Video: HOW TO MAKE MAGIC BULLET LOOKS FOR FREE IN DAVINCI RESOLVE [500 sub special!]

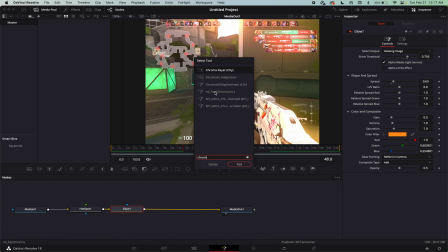(4:08)
But the two that I think are really good are Fast Chroma and the ML Glitch Chromatic Aberration. But I'll just, I'll do this one first. So Fast Chroma is basically like, Fast Chroma is a lot easier on your CPU. It's literally just like a one slider control.
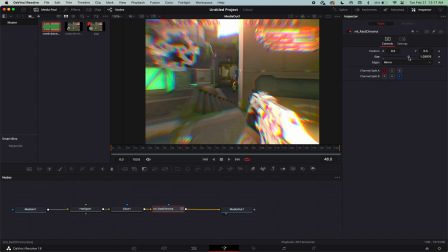(4:24)
So it basically separates all the different RGB channels and like kind of adds like a zoom to each one respectively at like a different level. and you can also mess with how it splits up the the aberration so like if you wanted to get like a more like rainbow effect with the red
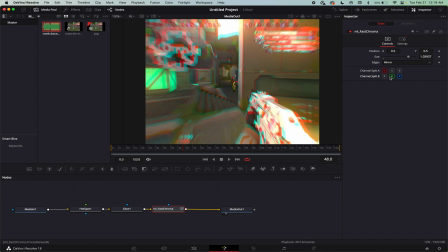(4:42)
and blue splitting or you could do like a red and green split which makes it kind of like i don't know like 3d glasses i guess there's just like different combinations of how you can split the colors up and that also kind of depends on what cc you want like if you want
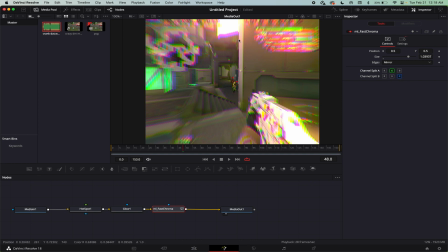(4:54)
like a like a greenish purple like really like hyper pop glitchy type effect green and purple might be the move but if you want to like more realistic i would just stick with this red and blue split and you know like kind of have it like more subtle so that's one of the
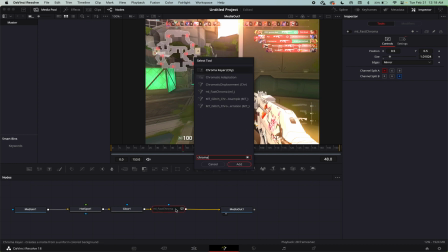(5:09)
chromatic aberrations and then the other one is the mt glitch
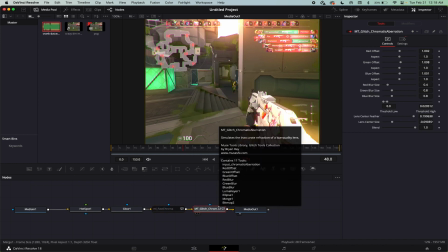(5:14)
chromatic aberration mt glitch is like one of the reactor effects but it's like inside of like a pack of effects um anyways this one has a lot more controls because you can change each individual channels offset as much as you want and
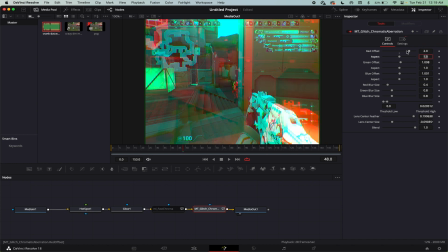(5:30)
you can put you can put this on like i don't know like alt like a really high value if you want to get like some weird like frame glitches i don't know and then you can also change the aspect ratio of each channel which i thought was pretty cool and you can also adjust the blur size of each channel so i can blur the red just the red channel stuff like that it gives you a lot
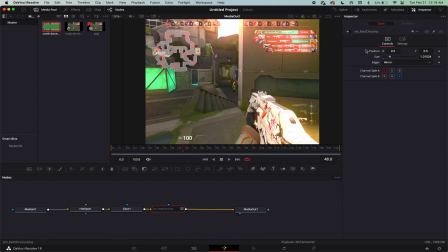(5:48)
more control over the effect but if you just want some like simple chromatic aberration fast chroma is a lot easier. Another effect that people like to use a lot is like edge softness or some people might describe it as like tilt shift.
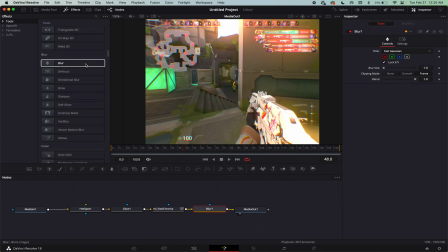(6:03)
So yeah to add like the kind of like tilt shift effect you basically just add you can add any blur that you want. I'm just going to do this one and then you add a circle filter that if you have this selected it'll automatically go to it but if not then
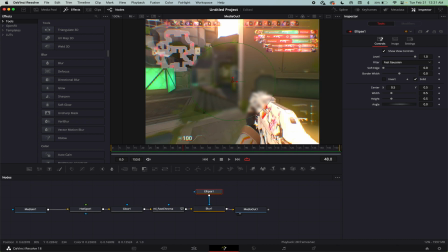(6:17)
just hook it hook this up to the blue input of the blur and then you want to do invert on the mask and then turn the soft edge up like a bunch and
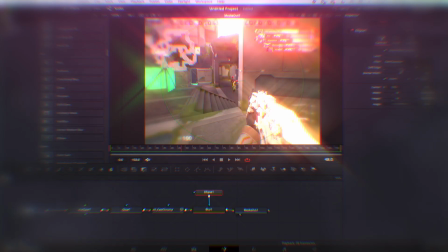(6:29)
that's about it now you got soft edges it looks hella dreamy all right next effect magic bullet
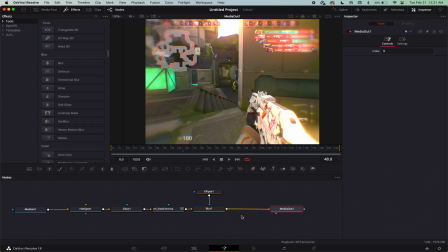(6:34)
looks has a vignette which a lot of people like to use and that is like another thing that like every single like software photo or video has you
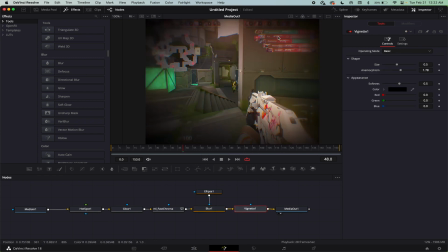(6:45)
just type in vignette you get this black uh kind of darker darker edges that kind of imitate the look of like film you
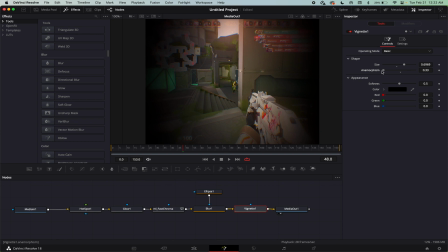(6:53)
can turn up the anamorphism this is kind of like aspect ratio so if you want to narrow you can turn that down or up if you want it wider i'm
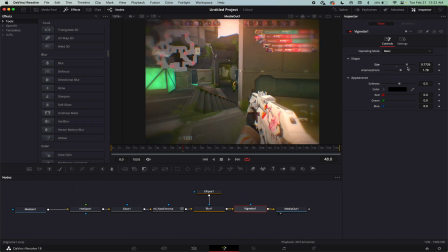(7:01)
just gonna leave it in the middle um the size basically just affects how strong the vignette is and
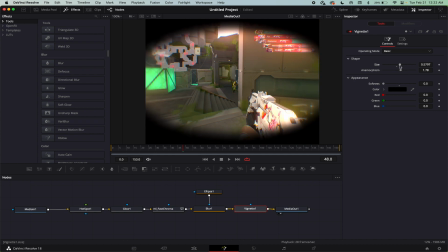(7:08)
then the softness is like if you turn the softness all the way down that's what it looks like it's basically like blur and then you can also change the color of it so if you
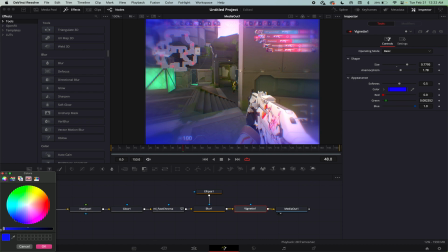(7:15)
want like a glow on the edges you can do that. I don't know if you want like a blue vignette, whatever you want.
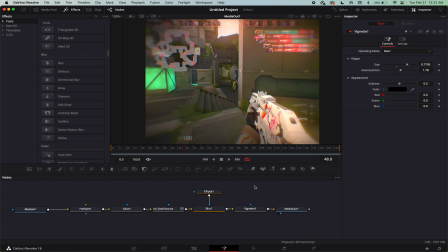(7:20)
I'm just gonna leave it black. So yeah, that's that. The second part of what I'm gonna do, actually I'm gonna add some motion blur, because why not?
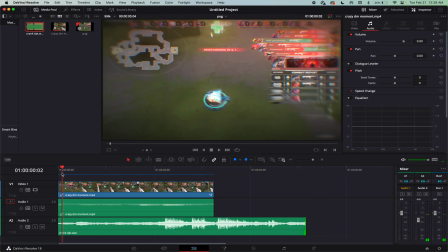(7:28)
This is just for my personal satisfaction. All right, so I just added some basic effects, so it's not like too boring, but here's the clip with all those effects that we just added added like a flicker and like some glitch but that's about it
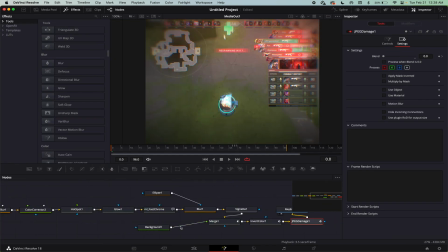(7:47)
all right so the next part of the video what i want to talk about is basically color grading because magic bullet looks has a lot of color grading capabilities all of which are possible in davinci resolve davinci resolve is like mainly used for color grading at like a professional level